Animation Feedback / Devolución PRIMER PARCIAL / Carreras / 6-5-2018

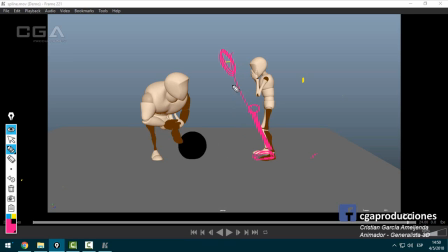82:39 Y curvado, como que miro hacia adelante. Oh, ¿sí? Obviamente acá está como Michael Jackson, no tanto, sino un poco más así quizás, más hacia atrás, para que no pierda el equilibrio. Pero cambiar un poco la pose, no solamente lo que yo necesito que se mueva en este caso, que son los brazos, ¿sí?
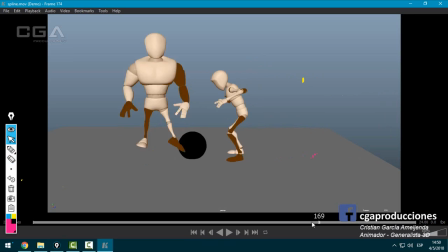82:57 Cambiar un poco todo. Bien, el resto lo veo bien, ¿sí? Hay algunos pops en los IKs, ahí se mueven solo las manos atrás, se nota el brazo que se mueve solo ahí, ¿sí? Pero no es lo que más me molesta. La pelota ahora cae bien, cae derecho. Y nada, eso que te mencioné.
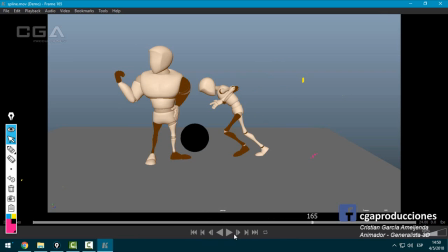83:16 Son algunas cositas más para seguir puliendo, obviamente. Pero mejoró muchísimo en todo este tiempo que fuimos corrigiendo, ¿sí? Ojo que se mueve el pie izquierdo solo, ¿sí? Están los dos como en el aire.
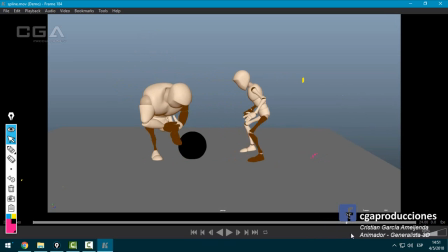83:34 Ojo eso. En el flaquito, digo, ¿no? Bien, eso.
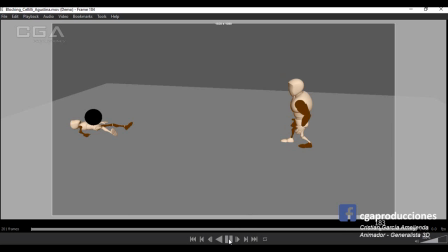83:43 Bueno, vamos a continuar ahora con el blocking acá de Celili, ¿sí? Los blocking igual, la mayoría, excepto de aquellos que no vi nada, simplemente es revisarlos una vez más para recordar bien la acción, porque por lo que vi en general ya estaban todos aprobados, repito, excepto aquellos que no me habían mostrado nada.
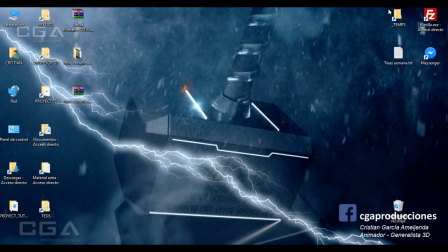84:00 El blocking este está muy bien, Celili además entregó muchísimas cosas, así que
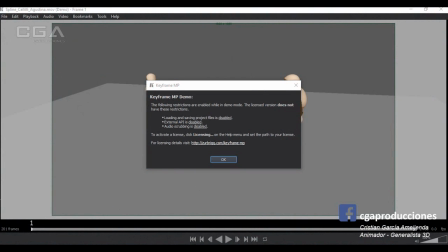84:09 lo vi varias veces el trabajo y... Y entonces supongo que las correcciones que quedan son mínimas, ¿sí?
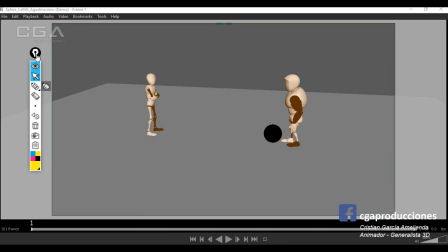84:17 Bueno, vamos a ver ahora el spline. Esperen que me acomodo un cachito acá. Ahí, a ver si esto dibuja bien. Ahí estamos. Perfecto. Bien, vamos a ver el spline.
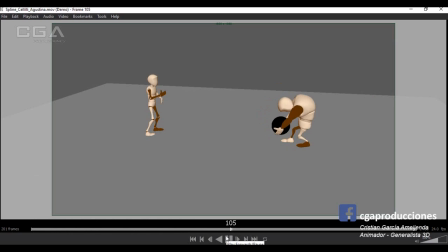Bien. Bien, ¿eh? Noto algunas cositas, pero en general lo veo bien.
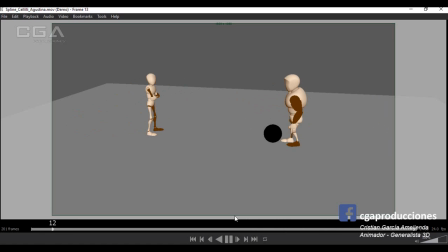84:45 Justamente, como decía recién, resultado de tanta corrección y tanto ida y vuelta y mucho feedback. Ok. Noto algunas cosas. Lo que más me llama la atención viéndolo la primera vez es la velocidad de la pelota.
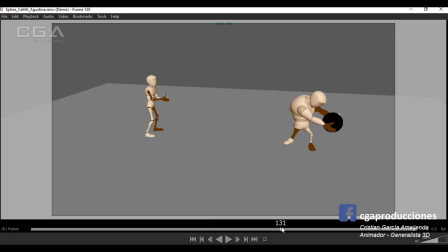85:03 Y más que la velocidad, tiene que ver con el timing, ¿sí? Porque quizás está bien que el punto A sea este y el punto B sea el frame 155. Lo que me molesta es el timing, o sea, la interpolación, por decirlo de alguna manera.
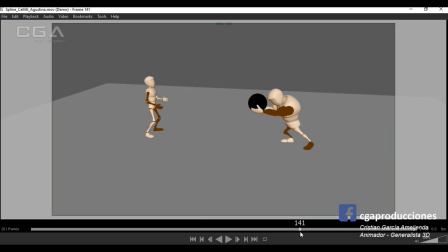85:21 Siento que la pelota está mucho tiempo acá en la mano del personaje, y acá digo, en esta pose ya la pelota debería haber salido, ¿sí? Mantenerse arriba un tiempo, un poquito más, y bajar con fuerza.
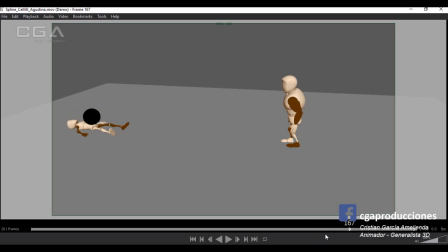85:33 Hay como una frenada también cuando el personaje recibe la pelota, que la frenada en realidad se da, fíjate, frena y como que al final cae de golpe, ¿sí? Es como un micro slow motion que queda raro, que obviamente no es slow motion porque el resto de las cosas no están en slow motion.
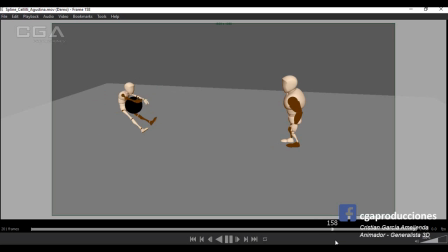85:50 Creo que se da por la cantidad de poses que planteaste acá. ¿Sí? Yo sacaría poses, dejaría esta pose, esta pose, esta y después perfecto como lo hiciste caer. Eso sería lo primero que veo. Después.
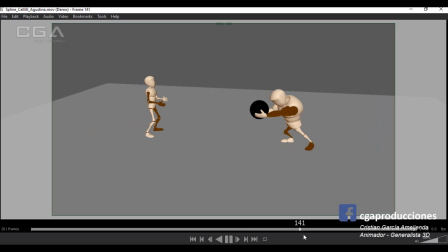86:06 Está muy bien el balanceo. ¿Sí? El balanceo este te quedó muy bien. Hay algunas cositas que quizás es por no activar el auto stretch. Que pasan con los IK, fíjate acá el codo.
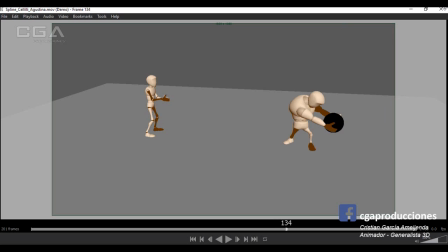86:21 Si yo voy frame por frame, hay momentos donde el codo se flexiona y momentos donde no. Habría que tratar de evitar eso nomás, para mantener la lógica de peso durante toda la animación. Por ejemplo, acá, ¿sí? En realidad, debería estar.
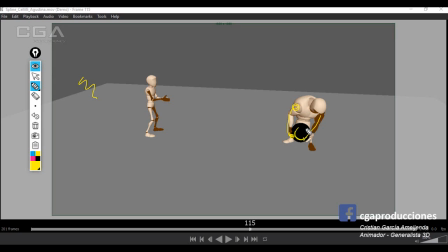86:39 Esto está bien, pero este brazo debería estar agarrando más de abajo. Quizás la pelota un poquito más acá, para poder tener ambos brazos extendidos.
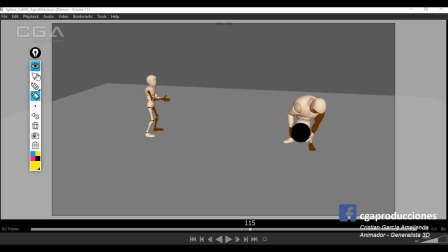86:48 Pero ya te digo, es muy sutil lo que te faltaría corregir. En general lo veo bastante bien. Acá de la pose estaría bueno la rodilla que no quede tan frente a cámara, sino que quede un toque flexionada. Algo así. Para que no se pierda la forma de la pierna.
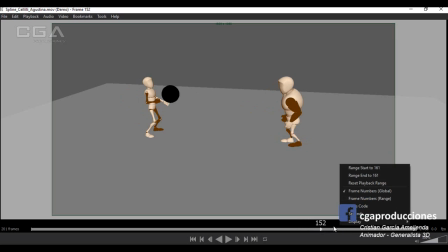87:10 Y bastantes correcciones respecto a la parte esta, ¿sí? De timing sería lo que estaría fallando el trabajo.
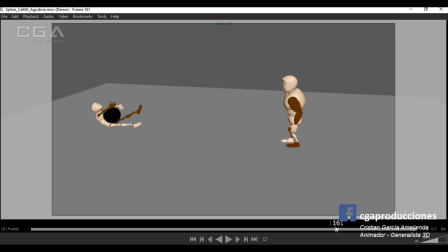87:17 El resto lo veo bien. La sorpresa me gusta de él, ¿sí? Quizás estaría bueno que esta segunda pose sea un poco más distinta a esta, sobre todo los brazos, tirarlos quizás un poco más para atrás, abrirlos.
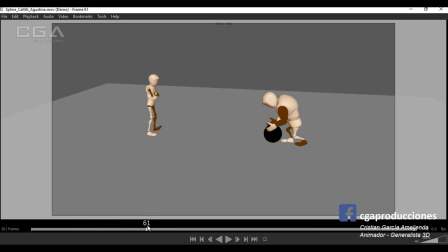87:33 Eso, y lo que me hace ruido por último es, fíjate, las manos, ¿sí? Están todo el tiempo abiertas ahí. Estaría bueno que aunque sea el pulgar, está demasiado deformado el pulgar, ahí está muy, muy arriba.
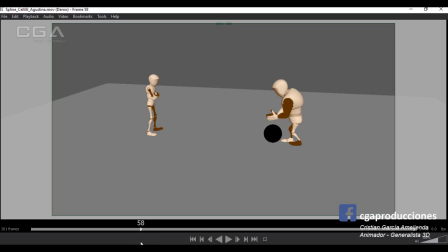87:52 Debería estar un cachito más rotado para adelante. Que acá no mantenga todo el tiempo abierta, puede cerrar un poquito y después terminar de abrir, ¿sí? Falta como un poquito más de movilidad a los dedos. Bien, esas serían las correcciones, ¿sí? De todas maneras, el trabajo es bueno y los avances que fui recibiendo también. Bien, vamos con el blocking de Leo.
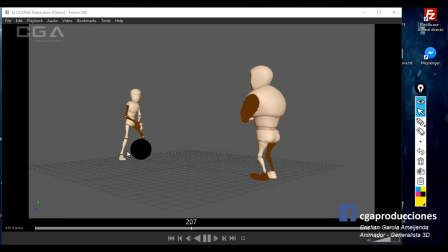Bien, el blocking funciona, ¿sí? Como blocking va bien.
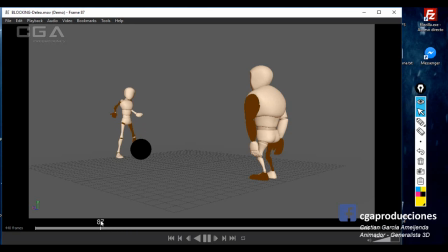88:30 Hay una pose nomás que me llama un poco la atención, que es esta de acá. Ahí está como muy tirado para atrás, ¿sí? Los hombros deben estar un cachito más para adelante, está muy forzada la pose.
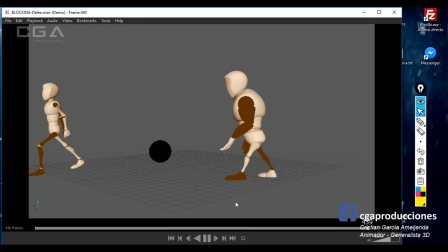88:42 Pero el resto me cierra bastante bien. En cuanto al blocking, vamos a ver ahora cómo se resolvió la interpolación.
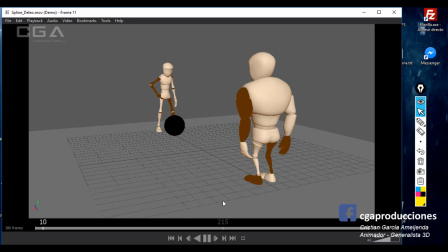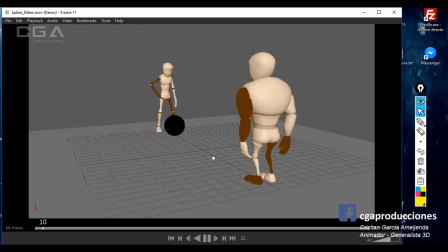Bueno, veo varias cosas para corregir. Voy a ir primero a lo grueso. ¿Y por qué digo lo grueso? Porque veo que hay algunos conceptos que a esta altura de la carrera deberían estar un poco mejor, ¿sí?
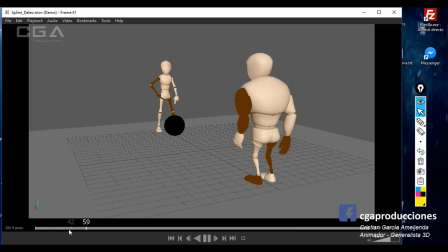89:22 Y tiene que ver principalmente con lo que se llama timing. Fíjate, hay poses, ¿sí? Vos me estás pasando de esta pose a esta. O sea, el brazo está tardando 1, 2, 3 frames en llegar.
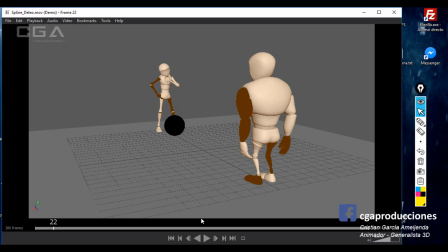89:36 Que no me parece mal si quisiste trabajar un poco el pose a pose. Y esa animación más cartoon, donde de golpe hay una pose y en pocos frames cambia a otra. Pero vos fíjate que ese tipo de animaciones, por lo general, no solamente se mueve, acá estás moviéndome solamente el brazo, ¿sí?
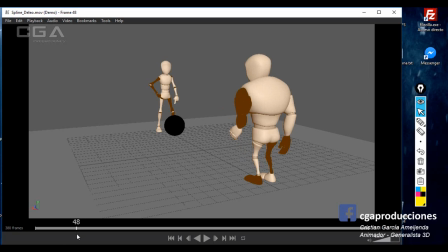89:51 O sea, el resto del cuerpo, como siempre digo, es un JPG fijo. Entonces, parece más un error que una animación esto. Porque solamente estás moviendo cabecita y brazo. ¿Y el resto del cuerpo qué? Si vas a hacer un cambio tan abrupto de pose, habría que tratar de también modificar todo el personaje.
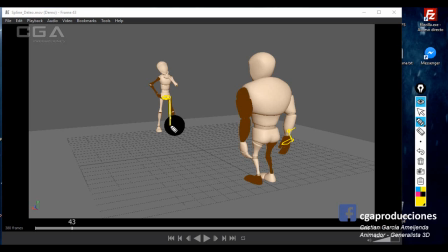90:10 Es decir, la cadera está bien, podría quedar ahí, pero los pies en todo caso podrían juntarse un cachito más, ¿sí? Esto un poquito más para adelante, como mirando para adelante, ¿sí? La mano acá está bien y me planteas esto así.
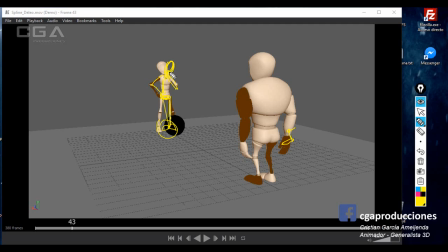90:26 Pero fíjate que hubo un cambio de pies, de posición del torso, de la cabeza, ¿sí? Eso ya es otra cosa, pero si vos solamente me mueves una parte del cuerpo en tan poco tiempo, queda como que literalmente pasaste blocking a spline y no trabajaste más nada, ¿sí? Lo mismo acá, o sea, es un error que pasa, es un error bastante
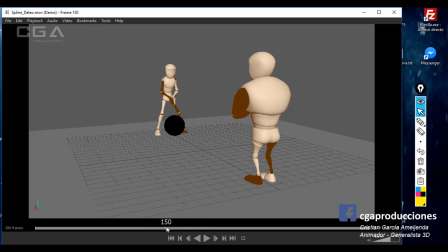90:46 importante, que está pasando básicamente en los primeros 200 frames. Fíjate, pasa con los dos personajes, ¿sí? Solamente aparte estás moviendo las partes que a vos te interesan.